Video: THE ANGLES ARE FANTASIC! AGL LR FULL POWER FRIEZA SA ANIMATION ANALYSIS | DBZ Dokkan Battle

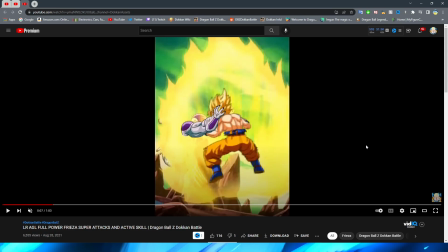Funny enough, at the end, they actually disappeared. You can see the sprite there. This shot just looks extremely funny to me. I don't know why. So you have Frieza's arms. The way that they do this is that they have the asset of Frieza's arms layered over the enemy sprite,
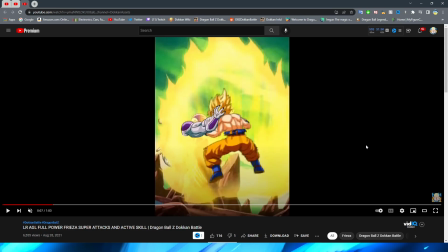and then you have Frieza's head behind the enemy sprite, so you can kind of give this effect of grabbing the character. Now, the unfortunate thing about the way that the sprites work and the way that it's coded is that here, of course, the arm that you see more in frame would be covered in aura at the moment.
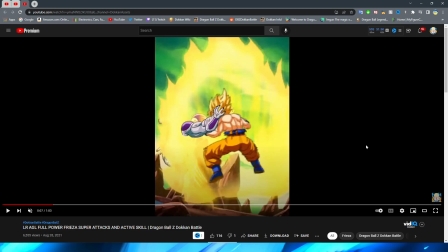But of course, because the way that the game works, they can't really program it to do it like that, unless I guess they maybe added like another aura on top of that. I don't know. That would definitely be a little bit weird for sure.
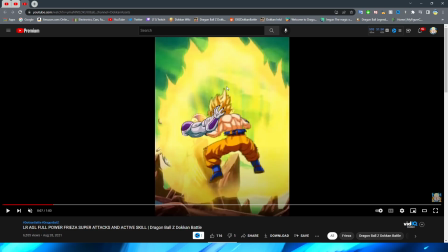But nonetheless, right, Goku grabbing Frieza's face, it definitely feels, or Goku grabbing Frieza's face, Frieza grabbing Goku's face, I'm sorry.
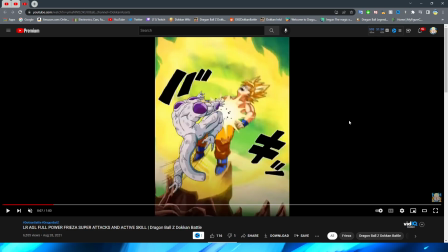We have a immediate knee to the stomach here from Frieza,
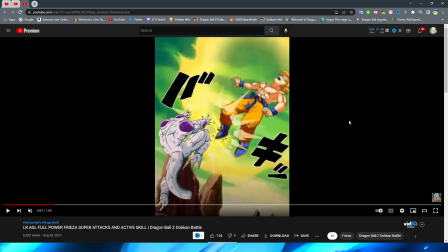which this shot is super quick and a super quick cut as well. But I honestly think it works to give this a lot of impact.
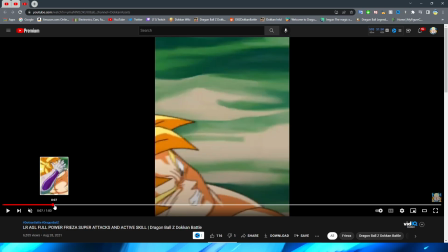And as well, then that whole section where, you know, you're having the hand on screen in front of the sprite,
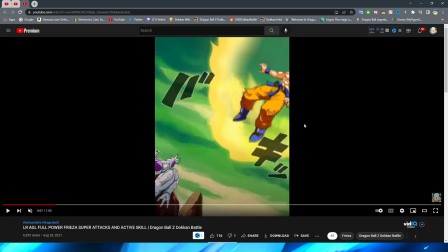you can't really like notice it as much because of course it's such a quick movement like that. We
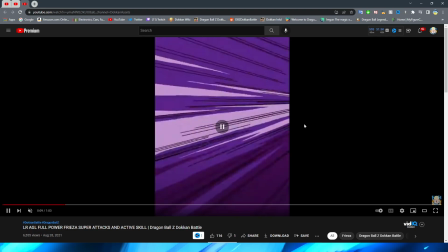have Goku fly backwards with Frieza teleporting in front of him. And this shot looks pretty good, I gotta say, with Frieza looking here.
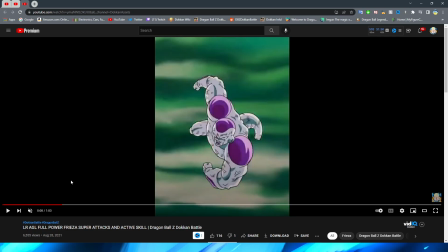His body looks a little bit contorted, but I mean, it's because it's full power Frieza. He looks disgusting as it is, right?
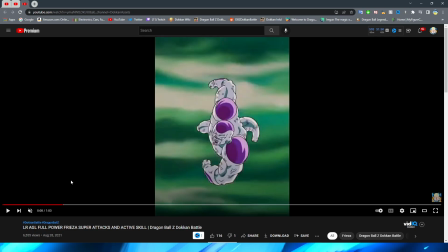Also, his expression is very funny here, but I feel like fits pretty well. So we have a very nice background change too.
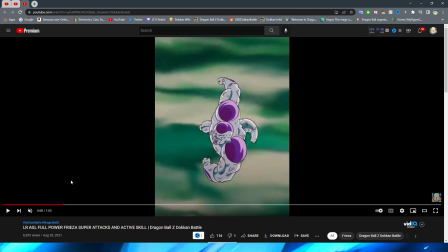Obviously, with it sort of zooming so quickly, it gives you the illusion that even though Frieza isn't really moving,
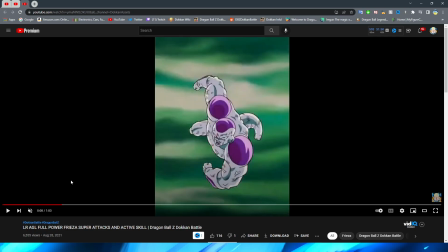quote unquote, right, in this animation, it makes it feel like in the full movement, especially.
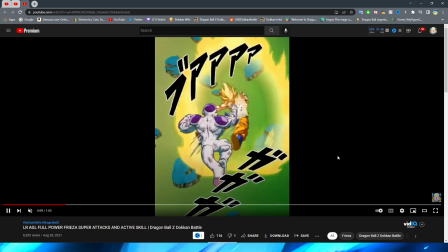Let's get that on the screen, right? It looks like that he's actually moving super quickly with how fast the background is moving behind him,
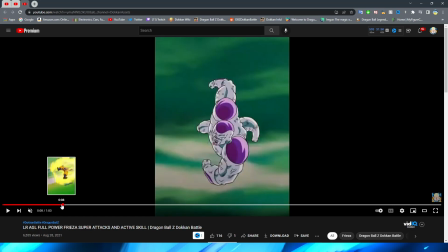which is a really cool way to do flying, especially when a character is in more of a quote-unquote static pose,
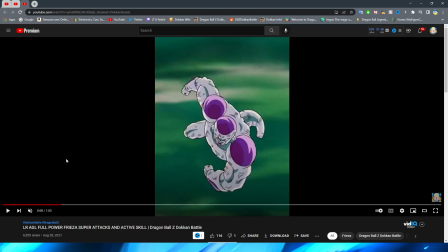right? It isn't the same as when the character is flying towards the camera,
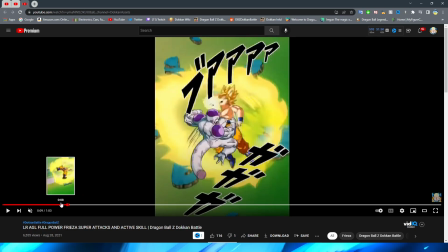but this definitely feels a lot more natural than some lesser essays when a character is supposed to be flying and it kind of just looks like their PNG is sitting there suspended in the air,
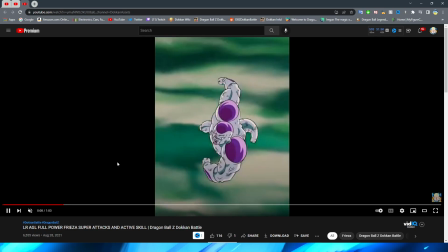right? So that's pretty cool. Obviously, we have Frieza wind up for the punch here, which this is super neat.
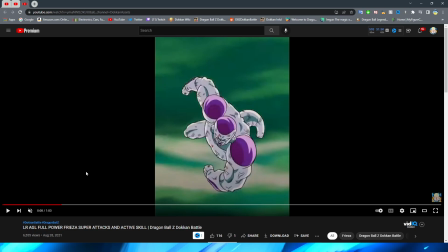And you know I'm going to talk about this considering I talked about it in the beginning of this animation.
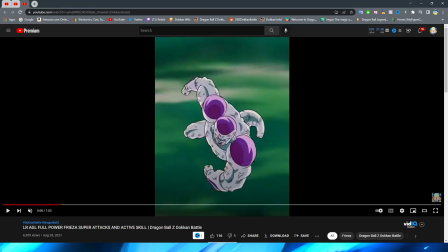Obviously, as Frieza moves forward here and teleport, they do this really cool perspective where they have Frieza's fist fly past the camera.
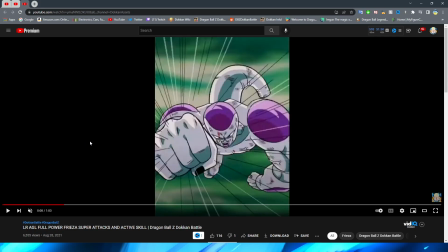Not only do they focus on it here for just a moment to sort of give it that bigger sense of impact and movement,
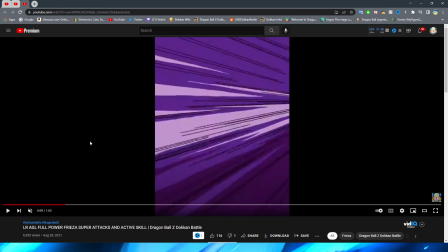you have this really cool purple motion line shot. Of course, this is supposed to be going past the purple section on Frieza's arm.
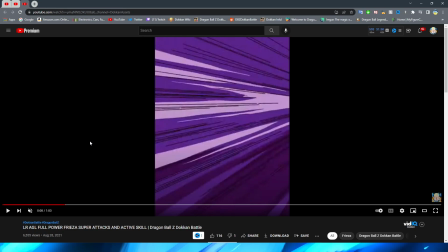I love that they focus on that in these animations. It makes these feel a lot more dynamic and a lot more action-packed for sure.
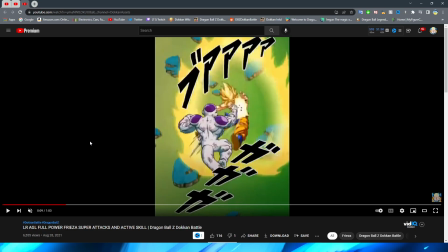And of course, we have the Frieza beatdown, which Frieza looks fantastic in this shot here, I must say. He looks so nice. The coloring and the effects all over him, the fruit punch, the dirt, the dust, the debris, looks perfect to the Namek Saga.
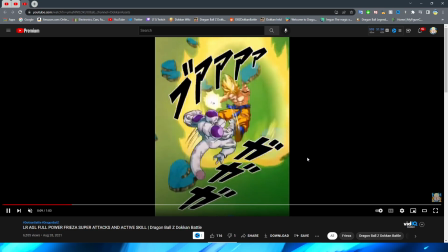We have him give the absolute beat down on Goku here, which looks so good, especially in the full-time speed.
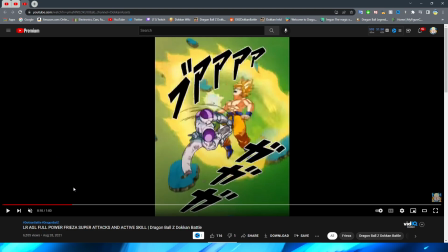This section looks fantastic, with Frieza giving all these nice little punches.
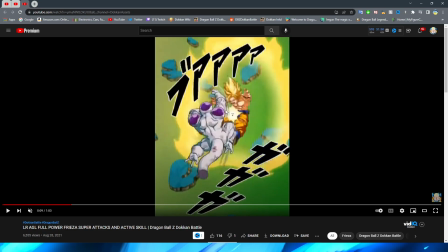Interesting, too, that they also have these little explosion effects that hit the enemy as Frieza is punching.
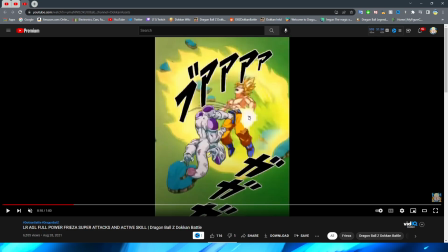It's kind of interesting to note that they don't really, like, match up super well with the actual punches that are being thrown.
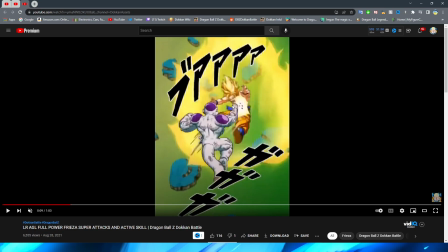Like, they're kind of there, and they're kind of close for some of them, and they sort of lag behind some of the other punches,
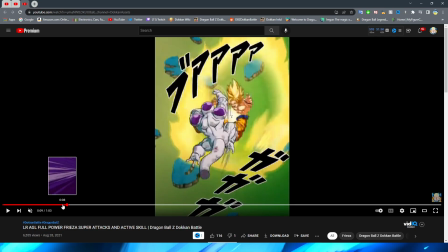but they are there, and I feel like when it comes to this sort of thing, it almost gives it more of the effect of, like, let's give it a view in full times real quick.